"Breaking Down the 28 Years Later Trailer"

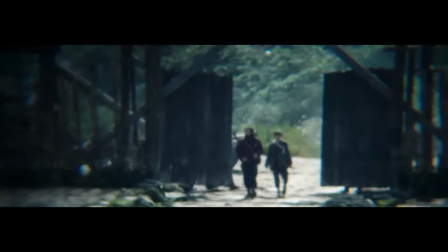249s
This gives this shot a voyeuristic feel, like the characters are being watched as soon as they step foot outside.
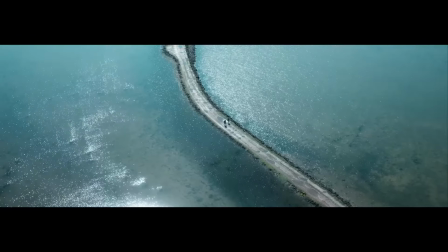256s
Then we see them traveling along some kind of road connecting the island to the rest of the mainland.
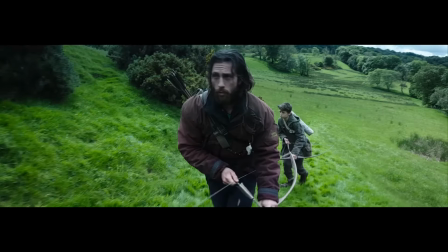261s
The next shot is of them moving around, deep in the wilds of the mainland. They are using bow and arrows, which immediately places them at a disadvantage to the dangers lurking around them. They have no guns, most bullets having been used up in the almost 3 decades-long apocalypse.
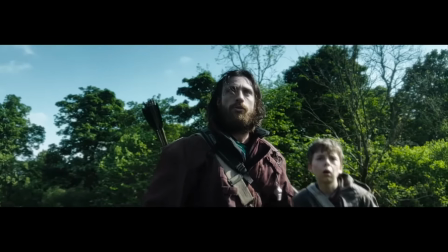278s
We see our two protagonists watching something off in the distance, their faces filled with sudden terror.
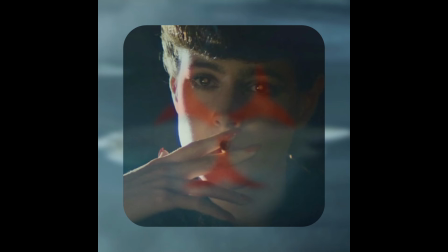283s
We know what they are looking at, and we are already composing an image of what these zombies could look like.
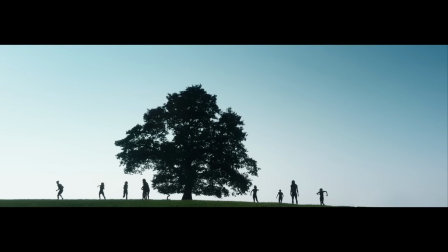290s
And then we get this. This for me is the most chilling image in the entire trailer. These 8 figures are clearly some kind of infected. What is so terrifying is how human they look.
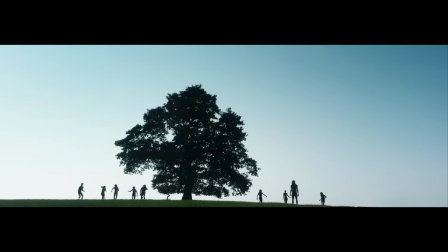305s
They aren't shambling toward us, they are running, wobbling around in a distorted gait that reminds you of the Titans from Attack on Titan. What is so scary about them is how the shot is framed. We can see nothing about the monsters other than their human shapes.
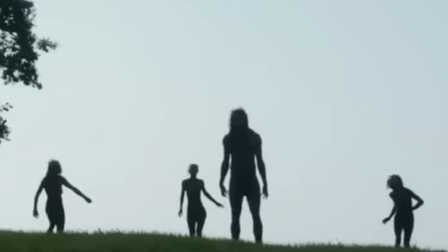321s
The creatures don't appear to be wearing any clothes, which makes them even more otherworldly, a group of naked strangers racing toward us.
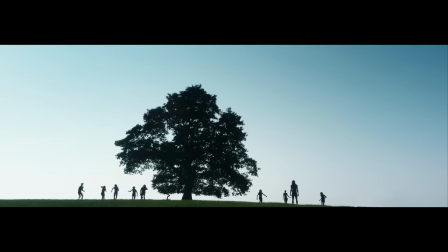329s
Unlike most horror films, this scene takes place in the middle of the day, giving the image an extra level of power as it breaks how the viewers think about horror.
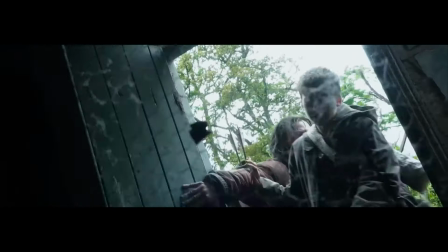338s
Then we see Johnson and Williams running into a farmhouse, maybe the one we saw the Bible verse written on.
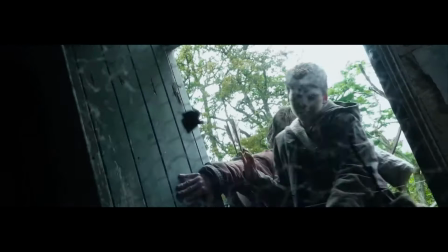345s
They break into the building and see a man tied upside down with his face covered.
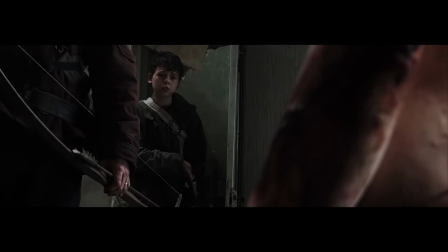348s
Upon finding the man, the shaking camera remains until they realizes that this guy poses them no threat.
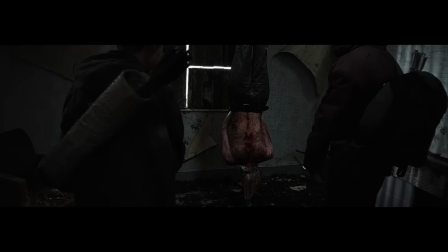355s
The man has been brutalized, his body covered in cuts and blood, and he appears to have been left in this house for a long while.
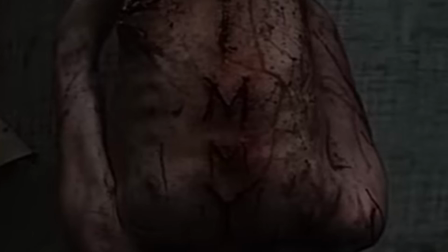363s
Carved onto his chest 3 times is the letter W or M, depending on if he was hanging upside down when he was cut.
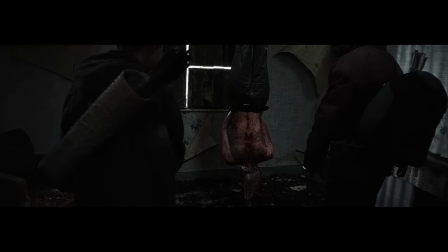370s
I don't know what these could mean, but I doubt that they're pointless. At this point, the camera steadies, and we get a moment of calm as William looks down at the body with sadness.
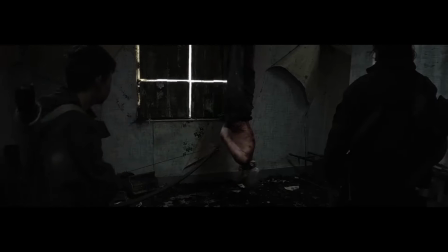381s
But, as we all know it would, the body jerks, not truly dead.
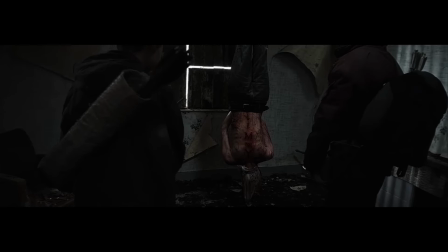385s
Having been upside down this long, this person is likely dead, and this sudden jolt of life implies that this person was taken over by the rage virus.
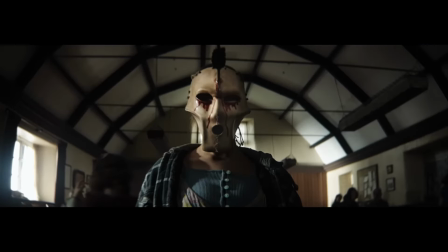394s
Next, we see a person wearing a mask we saw on the Scarecrow before. It looks almost like a war mask, probably something worn by an important figure in the community. It moves toward us, giving us a good scare before we process that this is just a person wearing a mask.
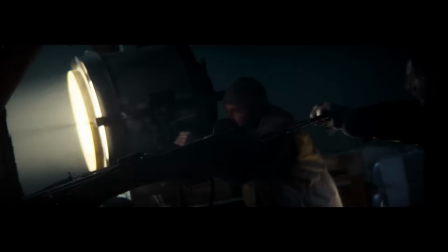410s
We see people operating the weapons we saw at the watchtower, pointing their bolts and lights into the darkness.
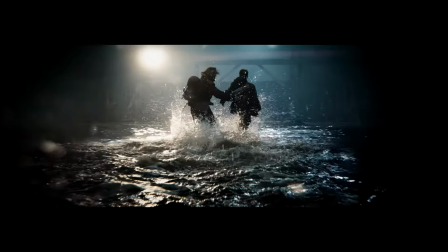416s
Then we see Johnson and Williams running through the water, trying to escape whatever is following them.
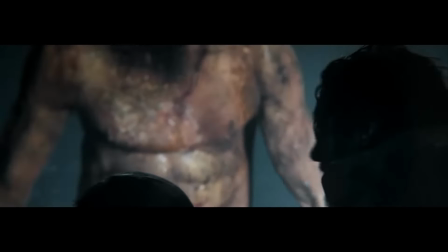421s
Then we see what they are running from. A massive man, its body bloated but still strong. This person is huge, a giant of a human, a new kind of threat that doesn't appear in most zombie media.
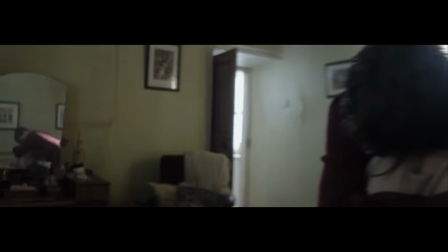433s
We see Williams hugging someone, probably a mother of some kind. Then we see soldiers turning to face an unknown threat.
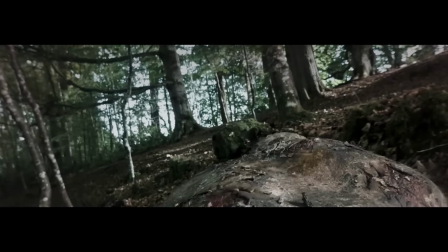441s
Next is a puzzling image. We see some kind of bestial human, hunched in the forest, some kind of ditch. The body of this person is rotting, ripped and cracked with age. You can even see the person's bald head. This might be the large man chasing our protagonist, but I doubt it. The level of age on their bodies doesn't match up.
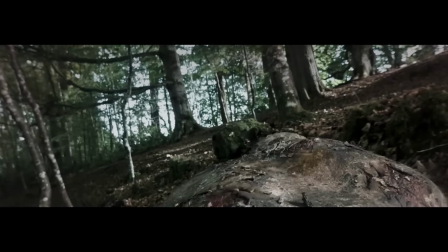461s
This gives a primordial feel to these creatures.
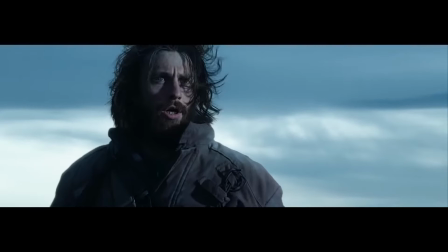466s
They're not just people, they've changed. Next we see Aaron Taylor Johnson standing on some mountain wearing cold weather clothes.
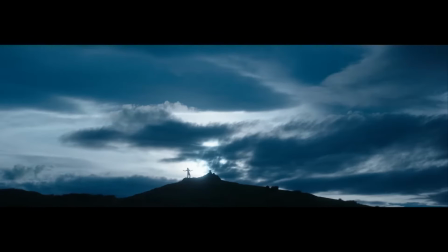474s
We see a silhouetted figure standing on this mountain. While this could be Johnson, I doubt it. It's likely an affected due to the framing of the shot. It is a sibling of the first silhouette shot.
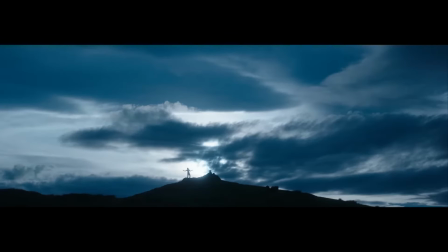485s
This almost has a biblical feel. A creature on the height of the world calling up to the sky above it.
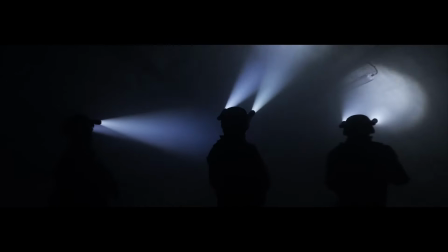494s
We see 3 soldiers moving down a dark hallway with headlamps.